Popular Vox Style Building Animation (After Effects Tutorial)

Hey everyone, my name is Chris from Create Daily, and today I'm going to show you how to easily make this fun box style building animation using Adobe After Effects. You'll be surprised to know that pulling off this edit is easier than you think. You have the choice of using either Photoshop or After Effects to mask out the sections that you want to separate. I decided to go with Photoshop, and I will link another tutorial I made that shows you how to properly mask out parts of a photo.
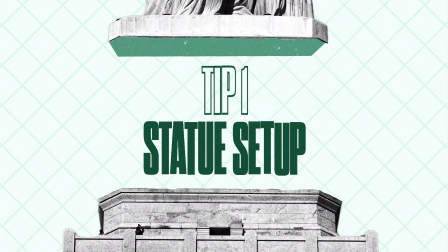0:20 Now let's get started with setting up our statue. All right, so we brought our Photoshop files into After Effects.
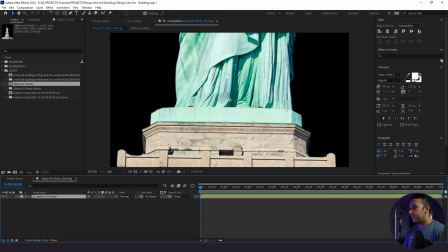0:25 So the first thing I'm going to do is bring our Statue of Liberty right here. And as you see, it's way too large for this composition.
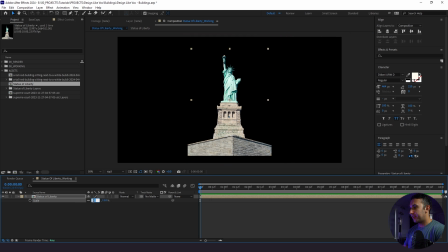0:32 So we're just going to shrink it down. And I'm just going to see where this lies within the rule of thirds. So I'm going to pull up my proportional grid, bring it up a little bit.
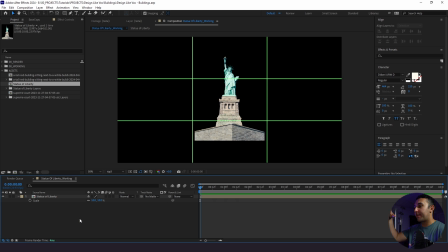0:41 As you saw in the example, we are going to first bring the statue and the base in, and then we're going to stretch it out. So I want that headroom between the top and the bottom of the frame. And if you don't know how to find your proportional grid, I'll show you real quick.
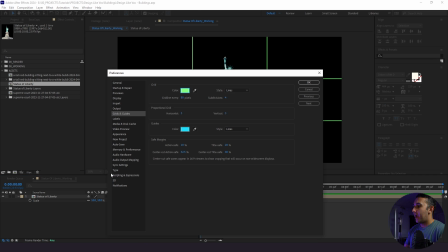0:53 You're going to go to Edit, Preferences, Grids and Guides, and then under Horizontal and Vertical, you want to make sure you have the number 3 selected.
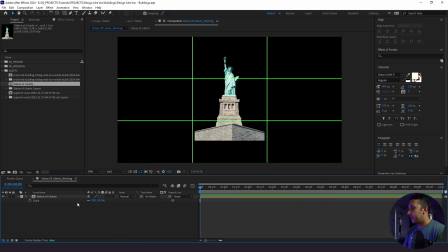1:02 So that's all you need to do for that. So this looks good. I'll get rid of my grid.
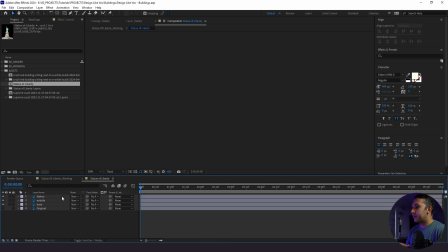1:06 So what we're going to do from here is actually jump into our Statue of Liberty and go fit to screen.
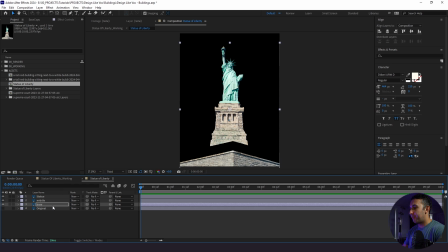1:11 And because we are stretching this out here, you see when I bring down my base, that when I go to back to our working comp, it is actually cut off, which we don't want. So what we're going to do is change the size of this composition. So I'm going to go to Composition, Composition Settings.
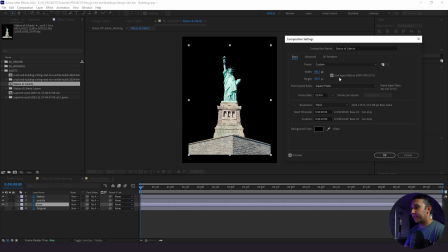1:25 We'll leave things checked, and we're just going to stretch this. All right, now it's time to have some fun.
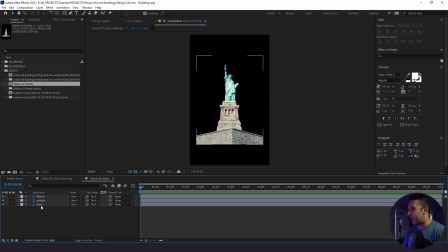1:31 The first thing we're going to do is stylize our statue. So I'm going to go to Statue here. I'm going to type in Hue Saturation, drop saturation down to 0, and then I'm going to add a Levels effect.
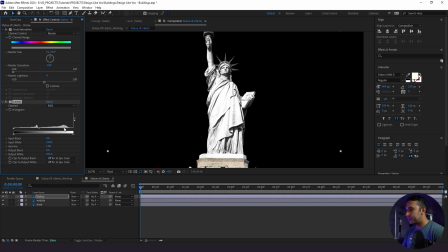1:42 I'm just going to focus on the statue right now, and I just want to make some slight adjustments to give it some more punchy contrast. That looks good. I'm going to copy these effects and paste them onto the middle in base, just like that.
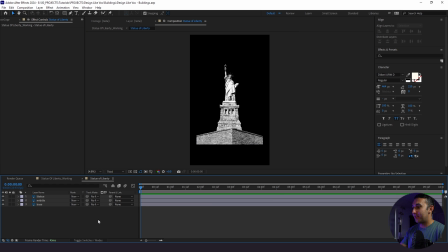2:00 So to make sure that we're confident in the style that we just did, what we're going to do is jump to our working folder, and we're going to add a solid.
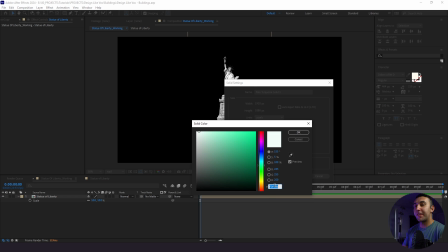2:06 And I already have the color selected. This is the hex code that I'm using if you want to use the same exact one.
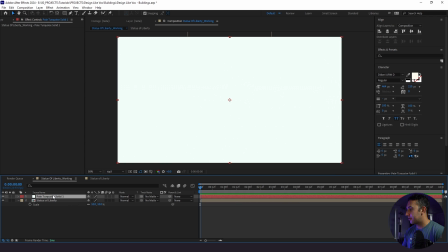2:11 We'll click OK here, and it's a pale turquoise solid. And I'm just going to drop it down and see how this looks.
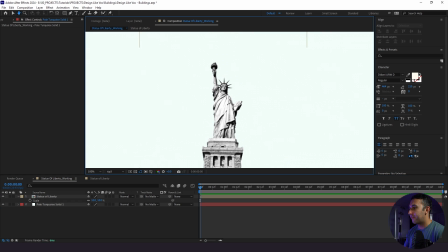2:17 And I really like the way this looks. It's a very lightish color, and everything that we have in our actual Statue of Liberty composition is very dark and punchy.
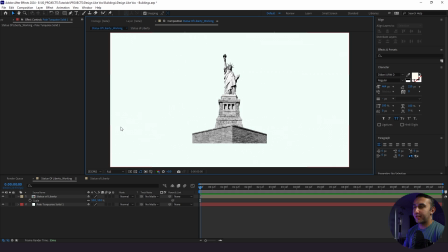2:25 So I really like this contrast between the background and the actual statue itself. So now what we're going to do is actually animate our statue.
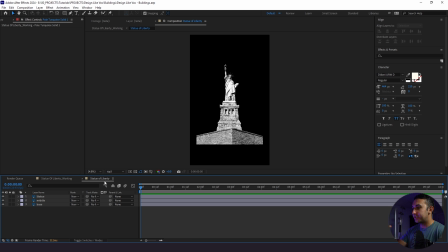2:30 And as you saw in the example, we're going to start with our base and our statue pushing in, and then we're going to stretch it out. So I'm going to go to Statue and Base, and I'm going to click P for position, go up 4 keyframes. With our statue, I'm going to hold down Shift and click the down arrow. And with the base, I'm going to click Shift and the up arrow.
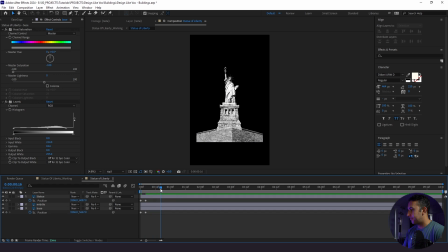2:49 And then we're going to go to 16 frames. And then with our statue here, we're going to go up a good bit. Same with our base. So this looks really boring because these are linear keyframes.
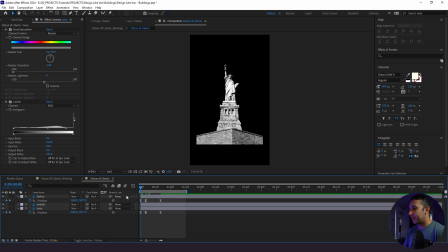3:04 So let's sweeten this up a little bit. I'm going to highlight the keyframes, click F9 for easy ease. And right away, it's starting to look better, but I think it could look just a tad bit sharper.
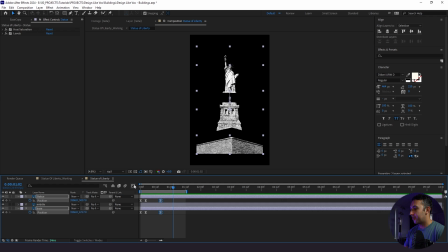3:12 So we're going to click on our last keyframes here, go to our graph editor, zoom in, and then we're going to hold the handle and drag it across. And what that's going to do is it's going to start off with a very fast animation on the way out and then ramp off and ease into the final position point.
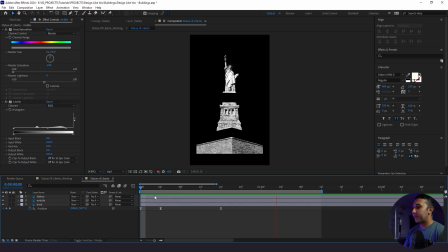3:29 So here's what that looks like here. So I like the way this is animating in, but now what I want to do is actually fix something right here.
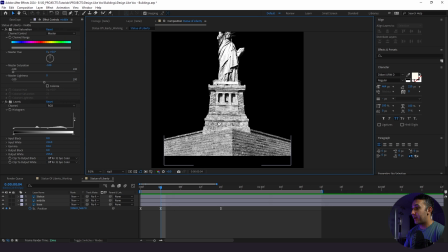3:36 So right here, I see that our base goes behind our middle, and our middle is behind our statue,
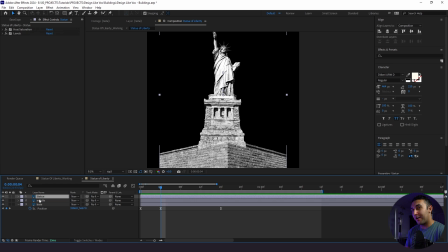3:42 and it looks how it should be in terms of like layer hierarchy, but we're just going to change some things up. I'm going to put our base above our middle, and I'm going to put our statue below our middle too. So sorry if that was a little confusing, but there's a little bit more depth between what we're going to be revealing.
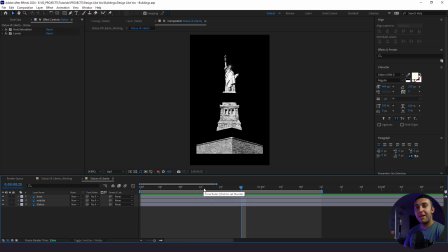3:57 Now the next thing we're going to do is actually create our fill layers and then add some animated grain, blend them all together, and it's going to look really cool. If that sounds confusing, stick with me. It's much easier than you think.